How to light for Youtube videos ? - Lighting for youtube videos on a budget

Today we're going to talk about how we're going to go from this to this.
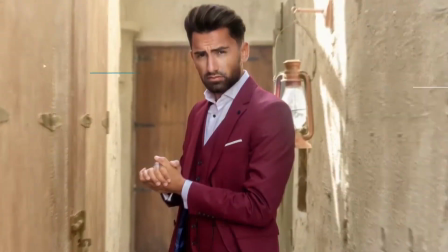Hey everyone, this is Vahim Mehtab and today we're talking about YouTube lighting setups. But before we get into the technicalities of it, I want to talk about why is it that you need an aesthetic lighting setup. As a content creator, you want to gain some credibility. Whether you're starting a photography channel, you're teaching makeup, psychology, or even chess for that matter, you want people to be able to trust you. The thing is, YouTube is a very competitive platform, and until unless your idea is super unique, very likely there are like a bunch of videos about it on YouTube already. So in order for you to compete with them and in order for your viewers to click your videos instead of them, you need something more eye-catching. Now, before I talk about what equipment I'm actually using, I'm going to break it down in terms of photography and cinematography, or what this lighting setup is called, and then we'll go one by one into details.
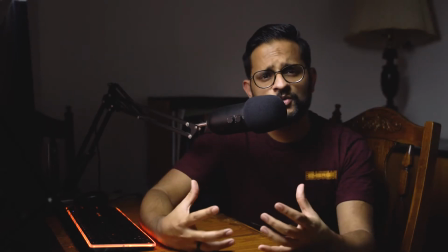(1:06)
So firstly, we have our key light, which is the main light used to light the subject or object in a particular scene.
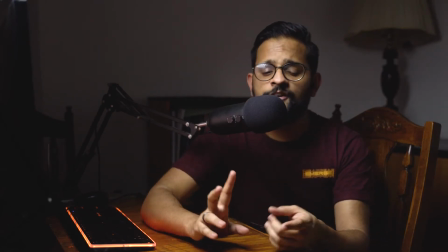(1:13)
It is what brings focus to your entire composition. It could be an artificial light, sunlight, or anything else for that matter.
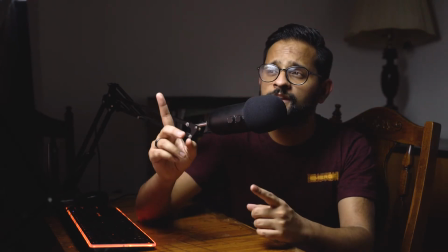(1:21)
Later into the video, I'm going to talk about how I'm preventing the main key light from spilling too much in my background.
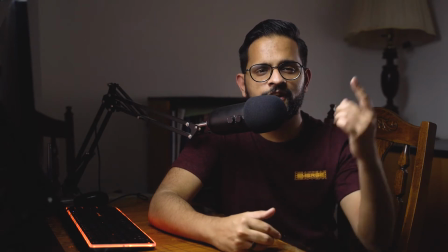(1:27)
The second light that I'm using is called a rim light. As you can see, it's creating a rim-like halo effect on the edge of my jaw and head,
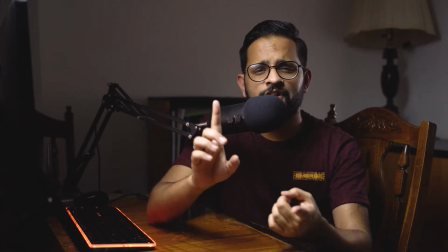(1:35)
and it is used in high production interviews and documentaries,
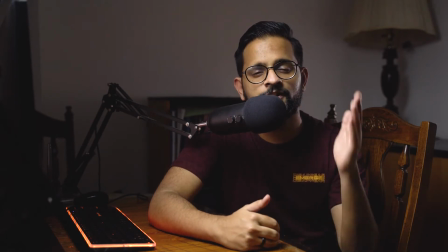(1:40)
even in movies sometimes, to kind of separate the subject from the background and give a high production look.
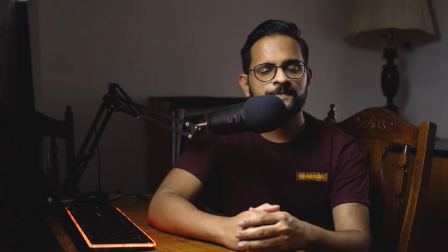(1:46)
It is not super important, but it will definitely make your shot look even better. And lastly, I have some lights in the background that are called practicals.
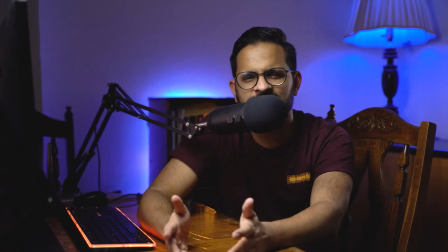(1:55)
Now these lights are essentially any sort of lights that kind of make sense in your composition, just to add depth in your shot.
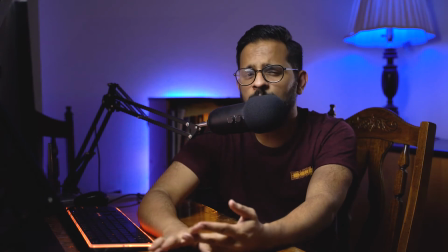(2:02)
It could be a lamp, it could be a bulb, anything for that matter.
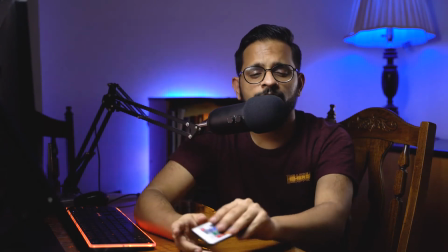(2:06)
So I'm using an LED strip which is on my bookshelf, and I'm using an RGB bulb in my lamp.
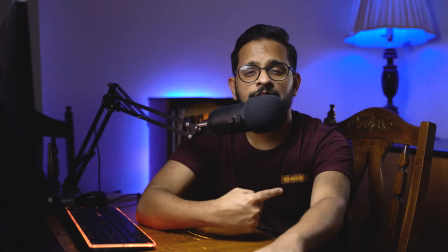(2:12)
Now I'm creating color depth because I don't have a lot of spatial depth in my shot.
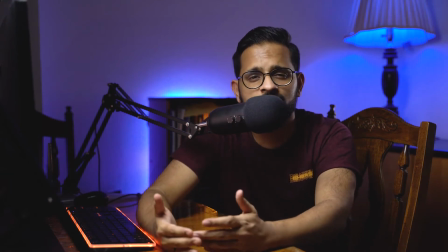(2:17)
However, if you have a lot of distance, you can also use a wider lens, have a way more blurrier look, have more fairy lights in the background. There are no rules to it. Go crazy with it and style it as you want. Now let's talk about it, the equipment I'm using and how it just costed me $150.
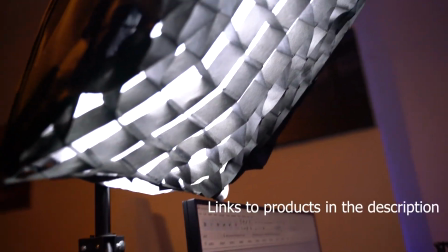(2:34)
So the main light I'm using is a cheap softbox I bought off of Amazon along with a cheap light stand.
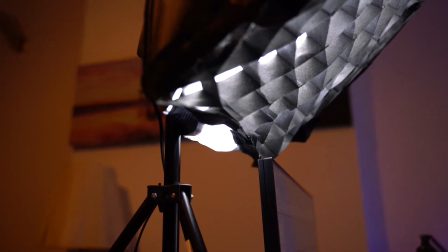(2:40)
It has a diffusion sheet. You can put any CFL or LED bulb to light your subject.
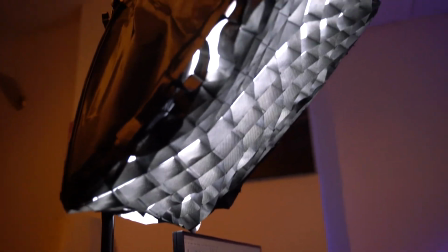(2:46)
What makes this setup work really well is this net-like thing I have on it.
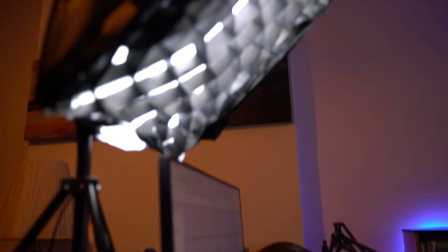(2:50)
It's called a grid, and what it essentially does is it prevents the light from spilling too much on the sides.
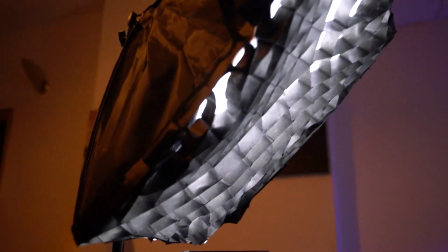(2:57)
Think of it, it works like a spotlight you see on stage.
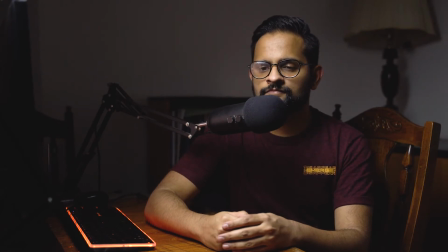(3:00)
Obviously not as sharp as a spotlight, but it just gives like a nice look without having the light fall on the background.
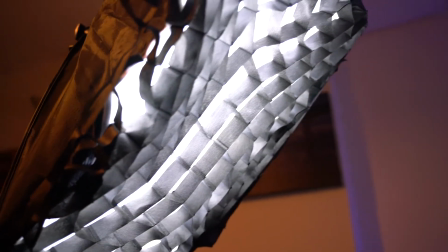(3:07)
And as you can see, I've kind of angled the light on the floor as well, so whatever spill you're getting is kind of not in the frame of my camera.
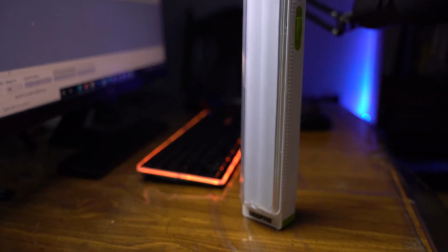(3:15)
The next light I'm using is this cheap vertical rechargeable camping LED light that I got off of Amazon.
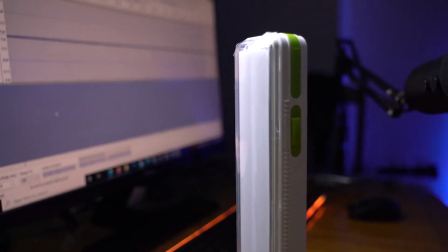(3:22)
You can buy this at any departmental or hardware stores.
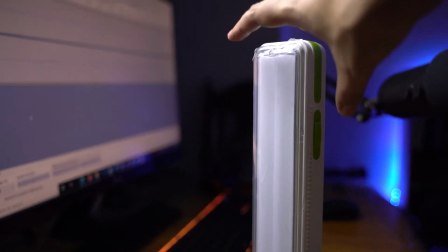(3:25)
It works really well because it's very slim in nature, so you can buy those LED rods or wands that would kind of do the same thing.
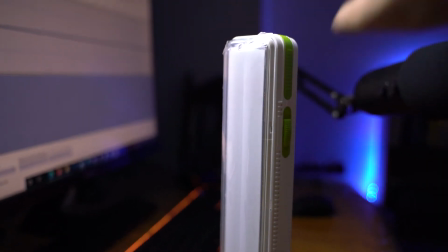(3:33)
Make sure that it's really slim so you don't have to worry about it spilling on the sides.
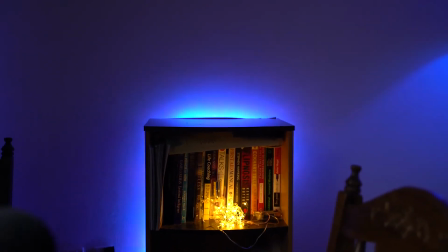(3:38)
The RGB strip I'm using is a really cheap one I got again off of Amazon. It has like a nice sticky surface on the other side so you can stick it anywhere.
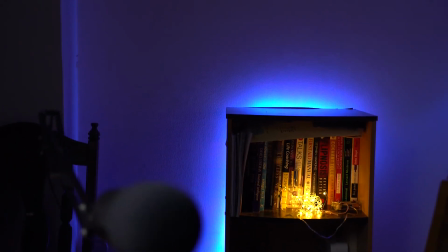(3:46)
You must have seen gamers and a lot of photographers just put it behind their monitor to give that nice colored look.
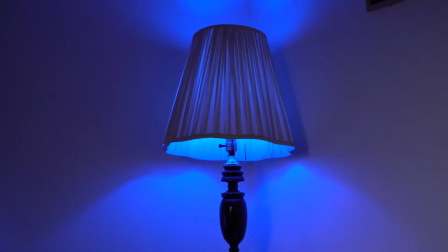(3:52)
And similarly, I'm using an LED Wi-Fi bulb.
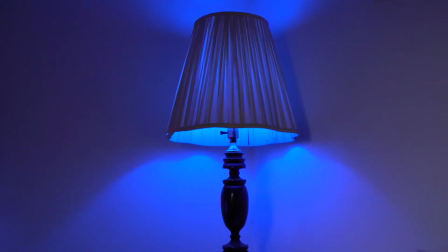(3:56)
You can find a lot of these brands on Amazon and you can control them from your phone and their intensities.